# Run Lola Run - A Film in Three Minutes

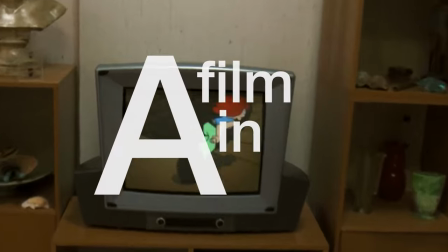A film in three minutes.
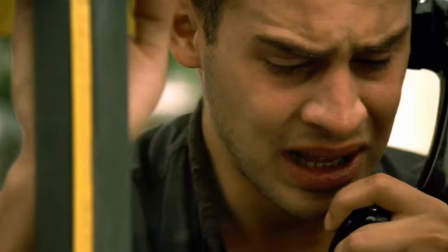Run Lola Run Ok so, your boyfriend has just caught you in a frantic blaze of desperation and needs 100,000 Deutschmarks in 20 minutes, otherwise he'll be dead.
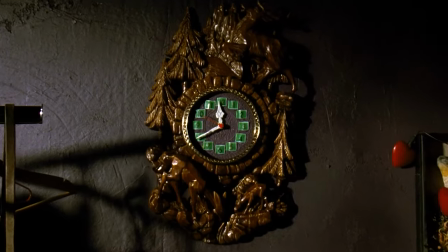And go! Got any ideas? Well you'd better, because from this moment on, the clock is ticking.
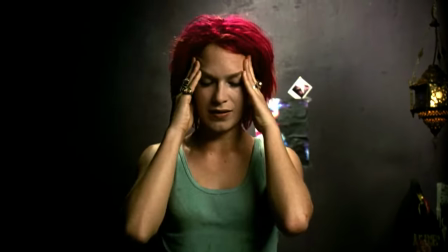And in 1998, that's exactly what happens in Tom Taika's fast-paced experimental thriller Run Lola Run.
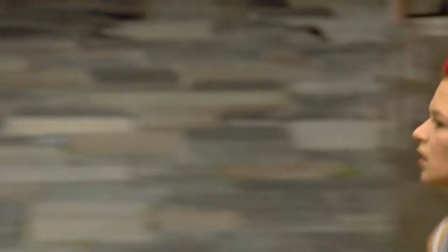Set in Berlin, the story follows Lola, played by Franca Petenta, who must help her boyfriend Mani, played by Moritz Bleibdroy,
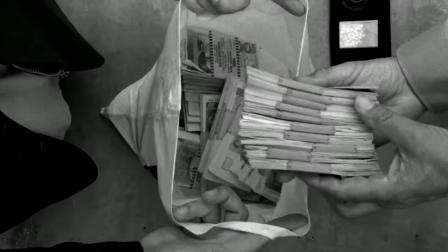raise 100,000 Deutschmarks in order to pay off a loan to a criminal gangster.
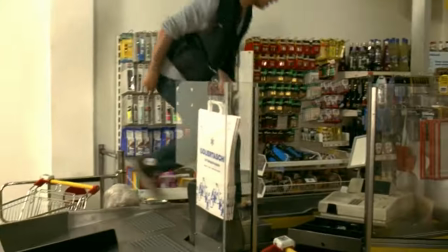In her frantic rush to find Mani and figure out a way to save his life, the pair eventually rob a supermarket before being chased down by the police.
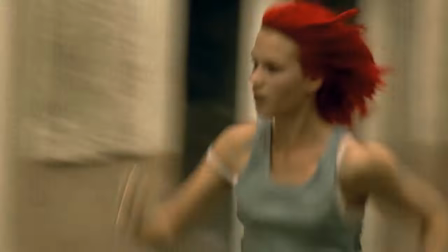In her frantic rush to find Mani and figure out a way to save his life,
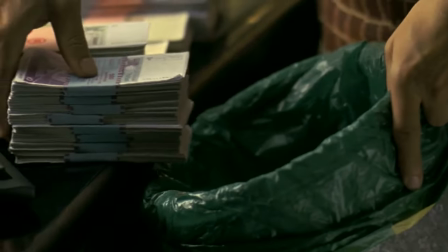Lola forces her father at gunpoint to help her rob the bank he works at before taking the money and trying to reach Mani in time. time.
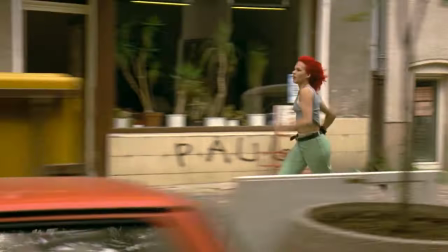In her frantic rush to find Manny and figure out a way to save his life, Lola tries to win the 100,000 needed at a nearby casino,
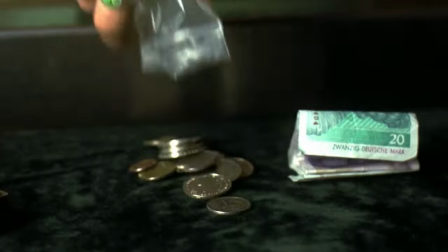betting everything she has on her before the clock reaches midday.
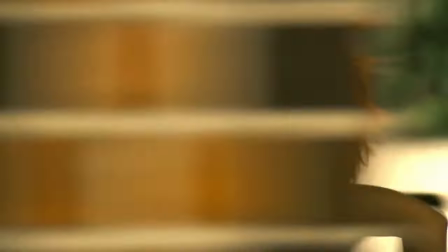For those unfamiliar with the unique narrative format in Taika's film, Run Lola Run, or Lola Rent in German,
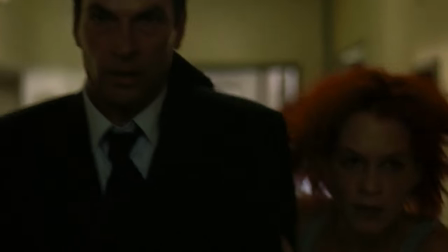acts as a collection of three shorter stories, all of which encompass Lola's desperate quest to help Manny get the money he needs before the clock strikes 12.
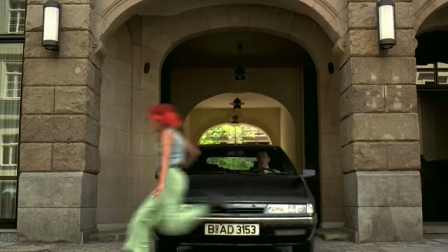Each of the three alternate narratives have their own subtle differences and consequences for Lola, but all three are connected by repeating characters and motifs.
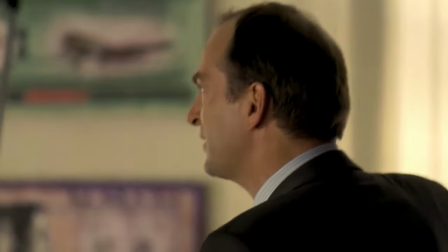An ambulance driver not paying attention to the road, a lover's argument between Lola's father and his mistress, or the cyclist attempting to sell Lola his bike.
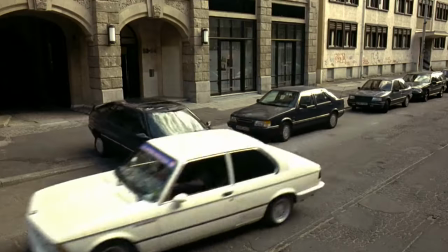All of these supporting elements are interconnected, and play on the idea of how a small difference in timing can have dramatic ripple effects for others elsewhere.
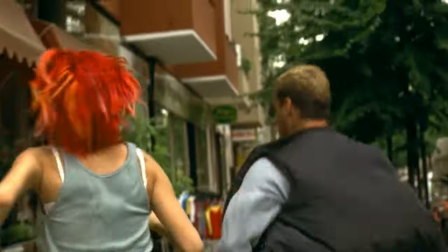But this experimental approach to constructing the story would perhaps have had far less impact,
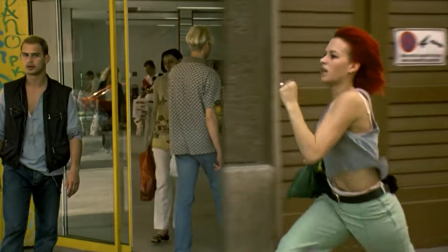if not for Taika's stylish direction and cinematographer Frank Greiber's wholly original visual approach, combining various film formats with animation,
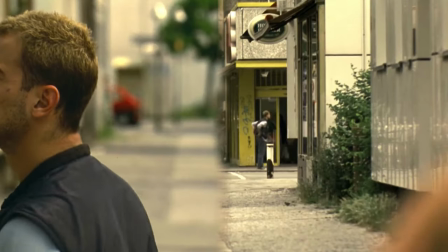flash photography and split-screen montages that give the film its high-octane kinetic energy.
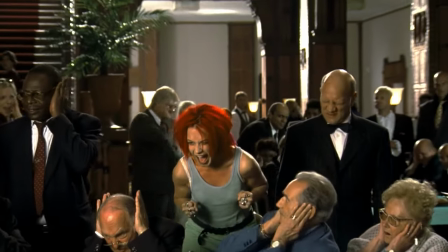Energy 2 is personified in Franka's performance as the frenzied Lola,
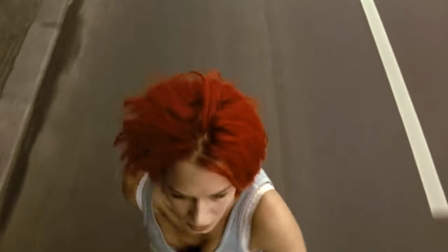with her determination to save Manny becoming increasingly relentless as each of the stories play out.
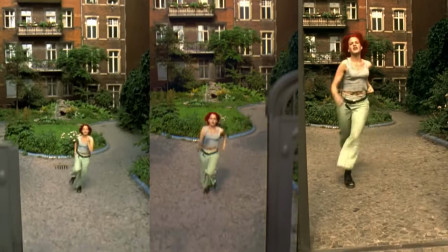The many shots of her zooming past the streets of central Berlin are repeated time and time again, providing some nail-biting close calls as Lola fights against the clock.
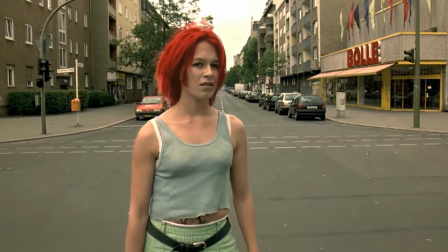The end result, combined with music written by the director himself, gives the film a rollercoaster pace,
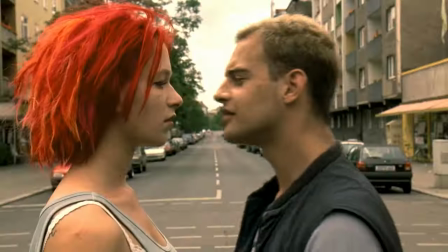making us as the viewer feel as exhausted from Lola's running as she is herself. Its ending, or rather its three different endings, vary in their levels of impact for the viewer,
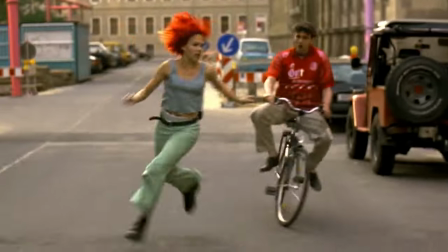but the visual thrill ride each takes us on acts as the most lasting element of the film's running time.
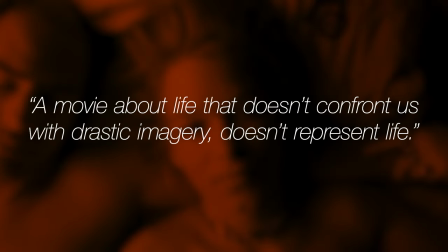Pardon the pun. In the director's own words, a movie about life that doesn't confront us with drastic imagery doesn't represent life.
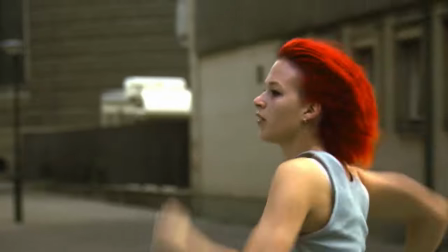In the case of Run Lola Run, truer words have never been spoken.